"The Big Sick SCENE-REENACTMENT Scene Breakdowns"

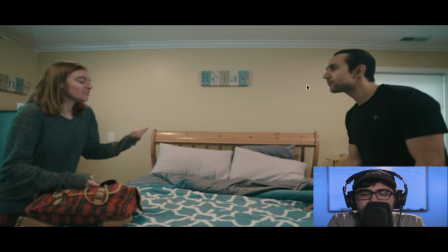16:14 And then Kumail later talks about how
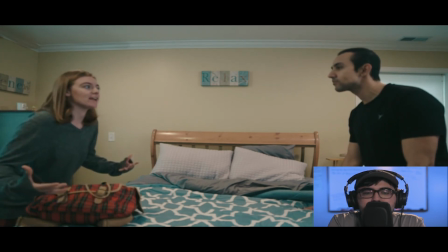16:19 Emily is a therapist and she should have a better handling of this entire situation.
So, as you can hear right here, Aren't you a therapist?
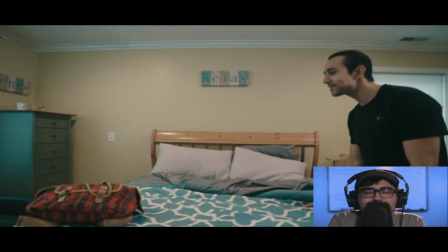16:30 yeah, like, aren't you a therapist? And then again, like, there's that relax poster, again, contradicting what's happening because they obviously are not relaxed.
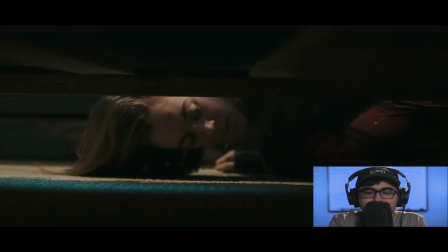16:40 They're arguing. Then there's like this shot here of her looking under the bed, like totally ignoring his question, just like, oh my God, where are my shoes, you know?
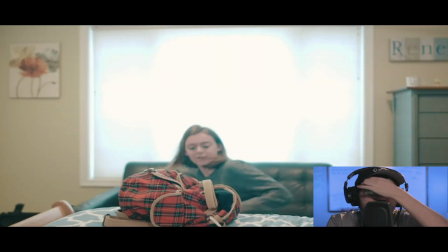16:51 And she's just trying to get out of there.
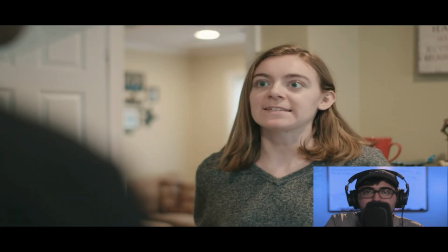16:54 And we then cut to this shot right here of Emily just again in focus, just saying like, I'm expressing myself. And I just wanted that to be like this big, like just like one of her moments of her having dominant in the scene,
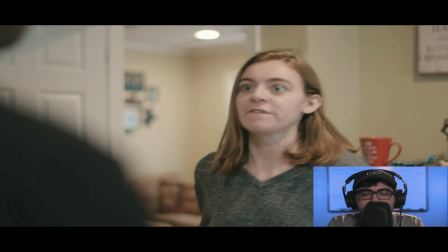17:11 just to further drive in like this argument. And then right here, again, they walk off screen,
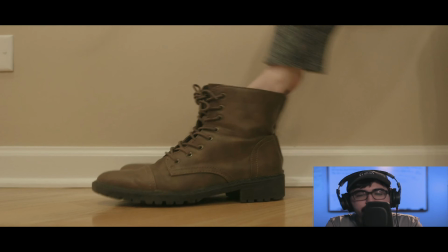17:19 and then she grabs her shoes, a close up of her finding the shoes, and then
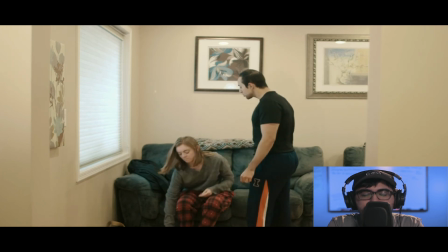17:26 right here, it's this shot, this two shot, sort of a long two shot, and we have like the flowers here, flowers there, flowers here. And what I liked about this scene is because we filmed this in my house, and
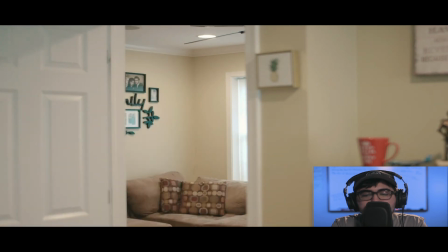17:46 the bedroom was actually upstairs, and then this part of the house is actually downstairs.
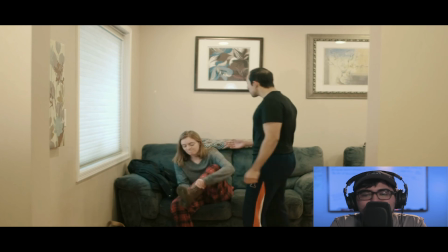17:52 But you would not know that. You would just think
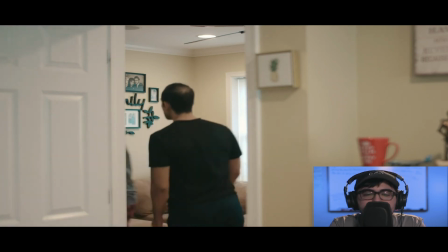17:58 that particular living room was in this same floor because we don't see them go down any stairs. The wall colors are exactly the same. So we see them walk out of frame in this shot, and then they walk in frame on this shot,
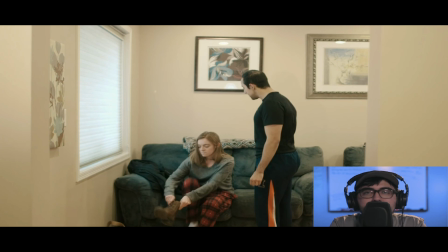18:13 just to have like that movement not, be too distracting or anything. And I think it worked out really well. So as we play through the scene right here, the blocking for this was pretty interesting.
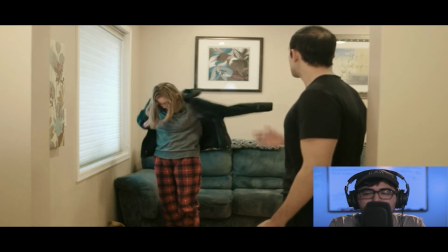18:23 So I had our actor Adam come closer to the camera just to further show his point,
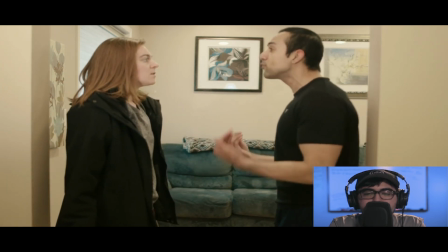18:31 and then Sarah, who played Emily, come closer to the frame, and then they just argue, and then I'm finally fighting a 1400-year-old culture.
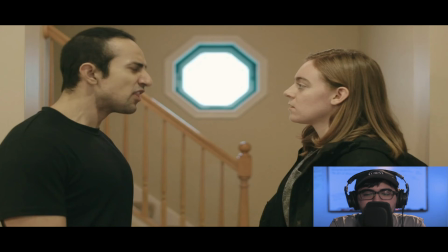18:39 You were ugly in high school. There's a big fucking difference.
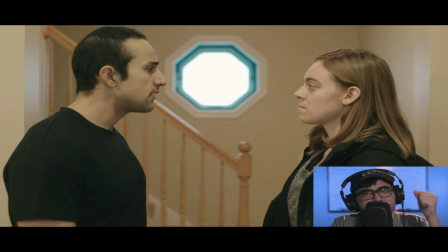18:44 there's that final nail in the coffin on their relationship. Like there's a big effing difference.
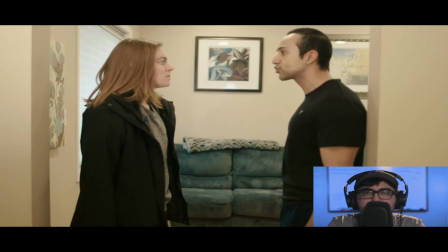18:52 And again, just like with that conversation in the bedroom where I broke the 180, right here I did the exact same thing. So they're arguing.
You were ugly in high school. There's a big fucking difference.
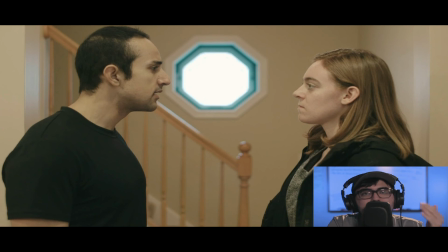19:05 So as soon as he said there's a big effing difference, it went from that one side of the room to the other. And then this finally happens, and then it just stops. And to show that, I mean, you have right here the window behind them.
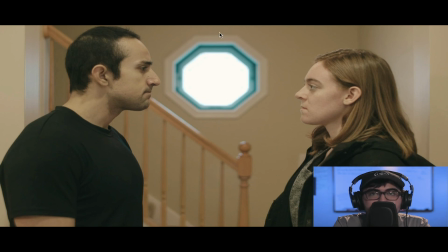19:22 You'll notice that it's in the shape of an octagon. And what sign is in the shape of an octagon? A stop sign. And, Kumail realizes this,
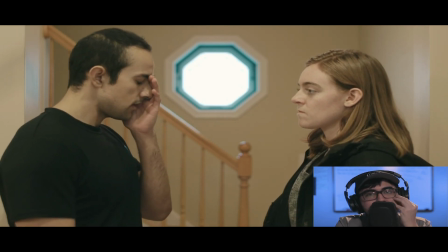19:35 and then I told him to put his hand over his face just to physically show like that he messed up.
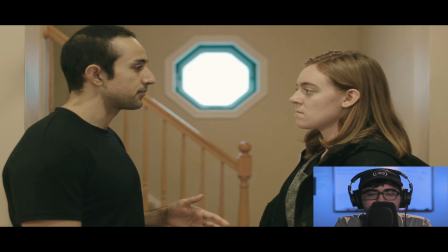19:41 And then he says I'm sorry. I can't lose my family.
that, he can't lose his family. And we can see right here that Kumail is sort of siding with his family over Emily. it finally just reaches to Emily.
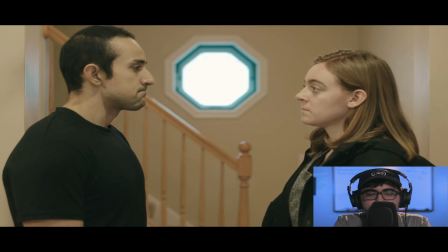19:59 Can you imagine a world where we end up together? I don't know.
So Kumail doesn't know, and then I have to go.
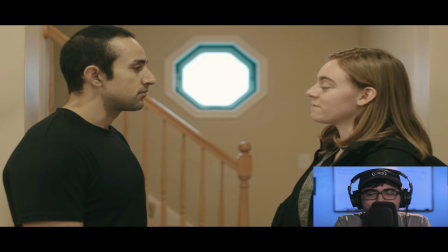20:06 Don't fucking call me.
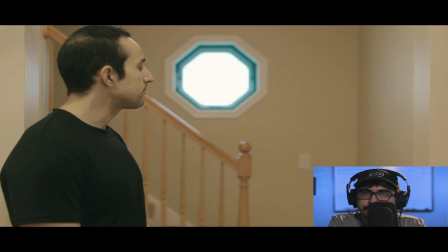20:13 so that was just like the big don't effing call me.
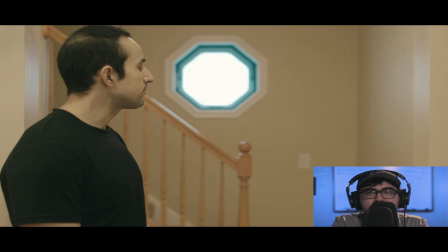20:17 And we did like maybe 5 or 6 takes of this because I really wanted to get like the emotion just right. You know, actors, they come up with different ideas on how to say a scene or a line of dialogue. You know, it's like, oh, hey, maybe can I say this or can I do this instead? And then it's like, oh yeah.
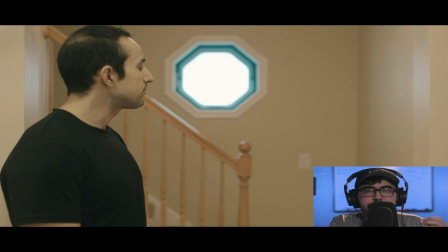20:35 So it was a matter of experimenting. And I really just mentioned, I was telling my actress Sarah to say that this is sort of like that final nail in the coffin of that relationship.
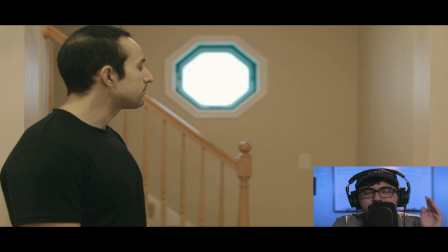20:52 And I really want you to just send it home because, you know, you're going home now. And I told her, remember, the line isn't don't call me, it's don't effing call me. You know, there's a big difference between that. You know, she understood what I was trying to go for, which is good.
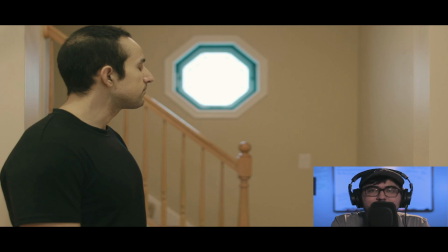21:10 You know, as a director, it's good to hear nice feedback from your actors and vice versa. So as the scene comes to a close,
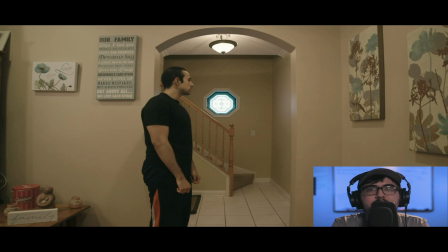21:20 we have this wide shot to show that isolation that Kumail now has. Again, we have the flowers here. And again, there's another poster here that's talking about family and, you know, the dream's big, never gives up, you know, like never makes mistakes, you know.
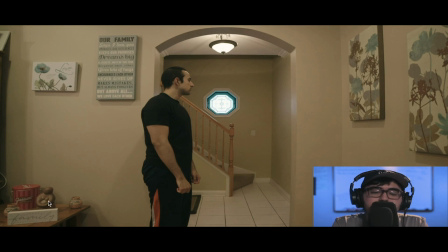21:36 So then we have another flower picture here about love. And then we have like this one statue here of a mother holding her child. Again, in this case, it's Kumail's mother babying Kumail himself, even though, you know, she's not here, you know.
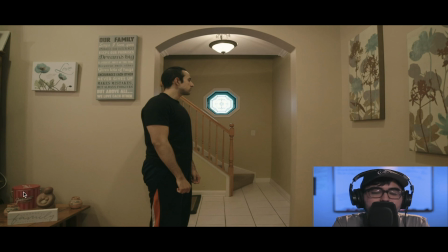21:51 And, you know, we have like this pink bucket because it's, again, pink is sort of like this love. And again, it contradicts, like that's not in this case, even though it's the color of love and stuff like that.
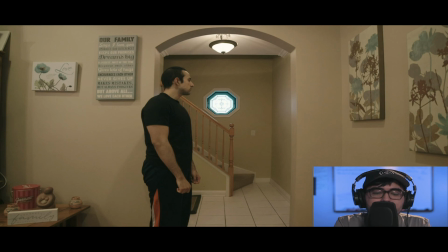22:05 In this case, we just saw like a breakup. So it totally contradicts that. And then the Garrett's popcorn is, you know, because this was a film that was based in Chicago. So Garrett's popcorn, it's actually really good. I'd recommend going there if you come to Chicago. It's awesome. And we see Kumail here walk off screen.
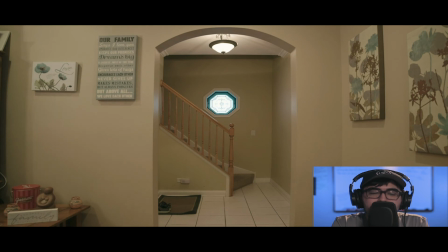22:24 And something I want to point out is you'll notice like this shadow right here. As Kumail leaves, you see like this smaller shadow of him. And that sort of looked like a child.
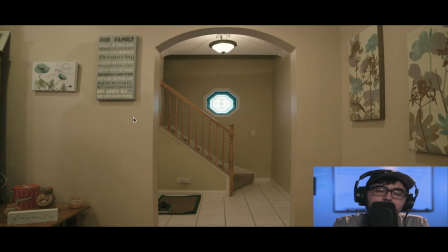22:36 And then we have the bigger shadow here of Kumail, or in this case, of an adult figure of some sort. So again, it's sort of like a child and their parent guardian, you know.
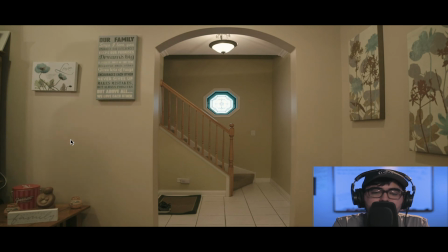22:52 So I thought that was really cool because again, that's sort of what this argument ended in. You know, he chose the mother over Emily, and we see a shadow representation of that. So I think that was really cool. And then finally, we fade to black. So that is the scene breakdown of the Big Sick scene reenactment. Hopefully you guys enjoyed. Don't forget to like, comment, and subscribe. And yeah.